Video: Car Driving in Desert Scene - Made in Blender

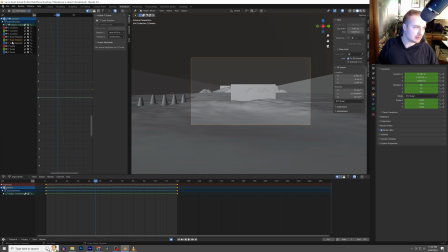1486s
Because every scene you do is different, and I kind of just take it as it goes.
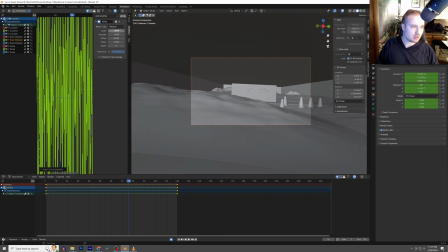1493s
So I'm gonna add a little bit of camera movement here. And let's go ahead and turn the scale
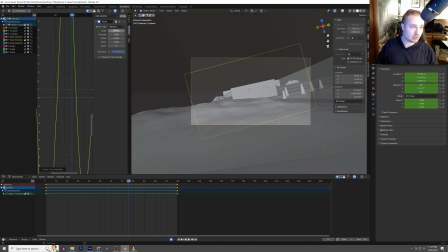1500s
down, or sorry, scale up, and then the strength down. Way too much here.
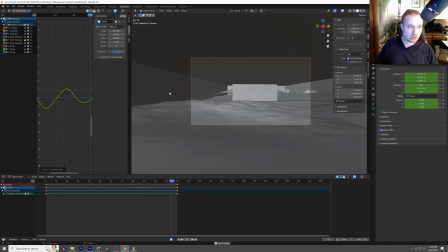1507s
I find that a little bit of camera movement is good, and a lot of camera movement is way overdone. I think Ian Hubert has done a really good job in bringing camera movement into Blender scenes,
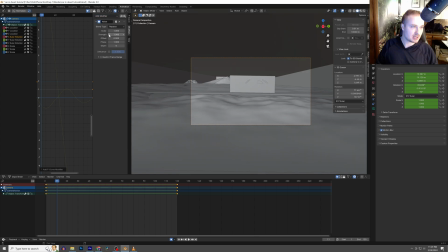1522s
but I think people overdo it sometimes, which gives it a very a Blender CG-esque look. So let's see how this looks here.
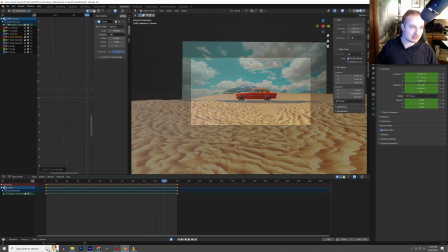1536s
Looks okay. I think even this is a bit too much. I'm really trying to go with subtle. Yeah, that looks okay. Even this was a little bit too much. Let's turn this down to 0.025.
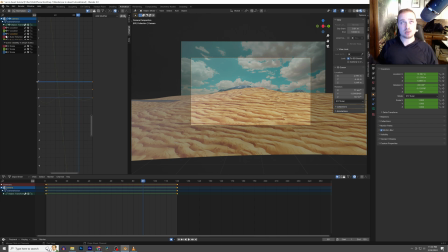1554s
And then what I like to do, if you're holding a camera or if a camera is on a gimbal, I think it depends. And also, I think this should be thought about. How is this camera being held if it were in real life?
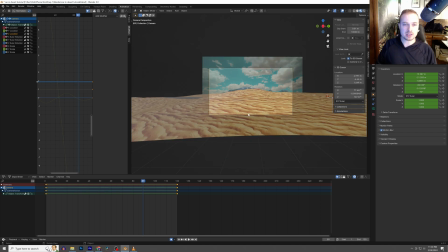1566s
Technically, in this case, it would probably be on a vehicle, and so the vehicle is probably going to go a little bit up and down, and so I'm going to add two different noise modifiers. The first one is going to be the waves of the desert, right?
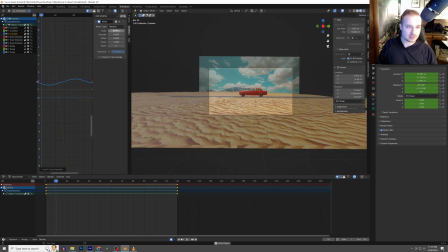1584s
So there's going to be some up and down waves like that, almost as if like the truck that the camera is on is going up and down with the desert. And then the second thing I'm going to add is a noise modifier, almost like some micro jitters.
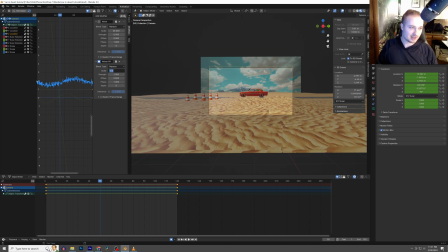1599s
Scale here, turn this way up, sorry, way down, and the strength we're going to turn way down. There we go. Okay. And I want this to be almost unnoticeable.
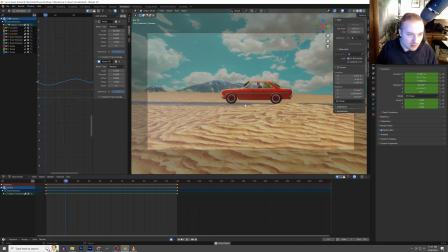Nice. And this is one thing that you might have to just render out a few times and see how it's looking. It's really tough to tell from here.
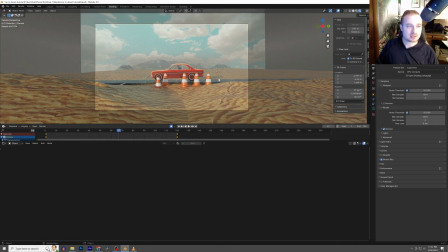1626s
So the cones are not very high quality, as you can see here, but with the motion blur, and then I'm gonna also zoom it out a little bit more. Hopefully that should help. And so I'm going to now parent the camera.
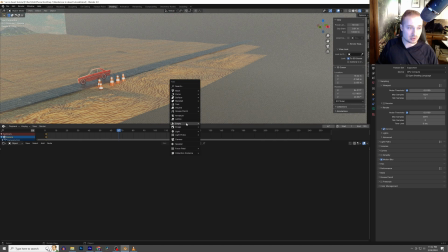1640s
Since I've already done animation, I'm gonna go ahead and parent the camera to an empty, so that when I change the empties location,
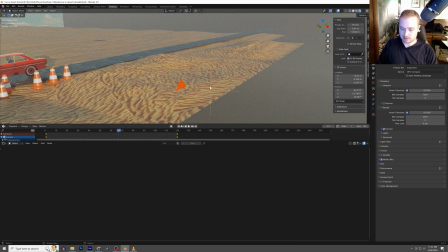1647s
the camera should not, we shouldn't need to change anything with the animation.
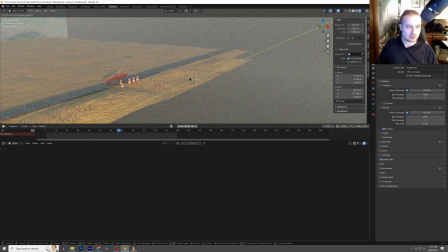1652s
So I'm going to go ahead and do this and move it back a little bit.
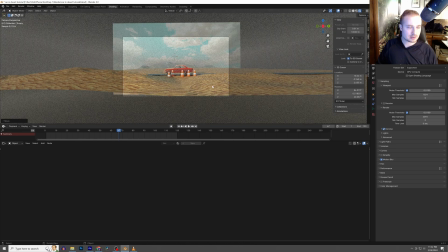1660s
Nice. Okay.
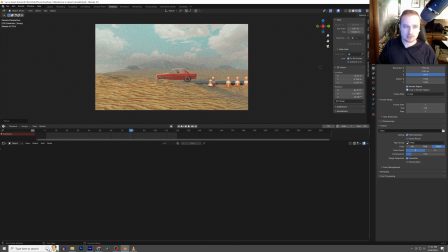1666s
And then what I also like to do is I like to turn on render region to see how we're actually looking. And we'll compare it to this scene right here. So a few things that I'm noticing: the haze needs to be tweaked a little bit. Right now there's just a little bit too much. Camera settings need to be tweaked a little bit. We can see some pixels here.
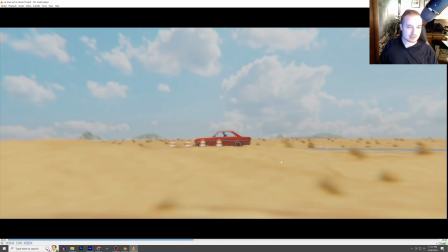1684s
So there's some things that we need to fix up. And then also the last thing that I did here was I added grass to this desert scene,
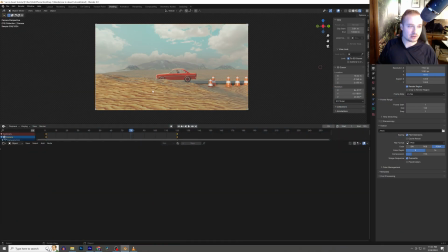1692s
because right now this desert scene is very, very flat. And that's okay. You can keep it like that.
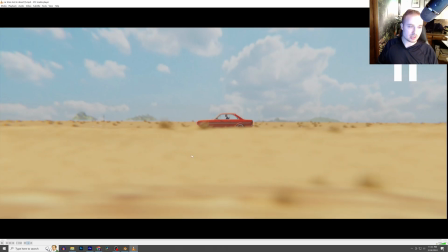1698s
But I like to add a little bit of grass, so I'll show you what I did there for that. Again, kind of another little cheat.
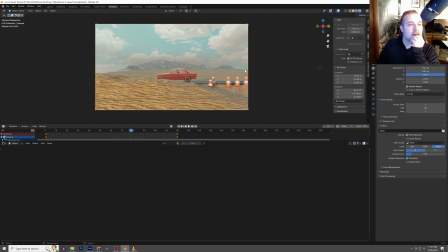1704s
I don't have any grass essentials pack or anything like that. But let's go ahead. This, I think, is going to help things out a lot. Now, I did not build this to scale, which means this f-stop is probably going to be all messed up. Yeah, and we can see it's down to 0.4, which if it was actually 0.4 and a 35 millimeter,
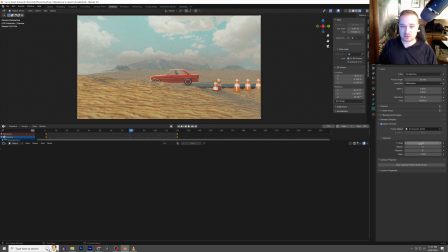1722s
it would be very blurry, but because it's built so small, it's kind of all messed up. So let's say 0.25. Yeah, I think that looks a lot better.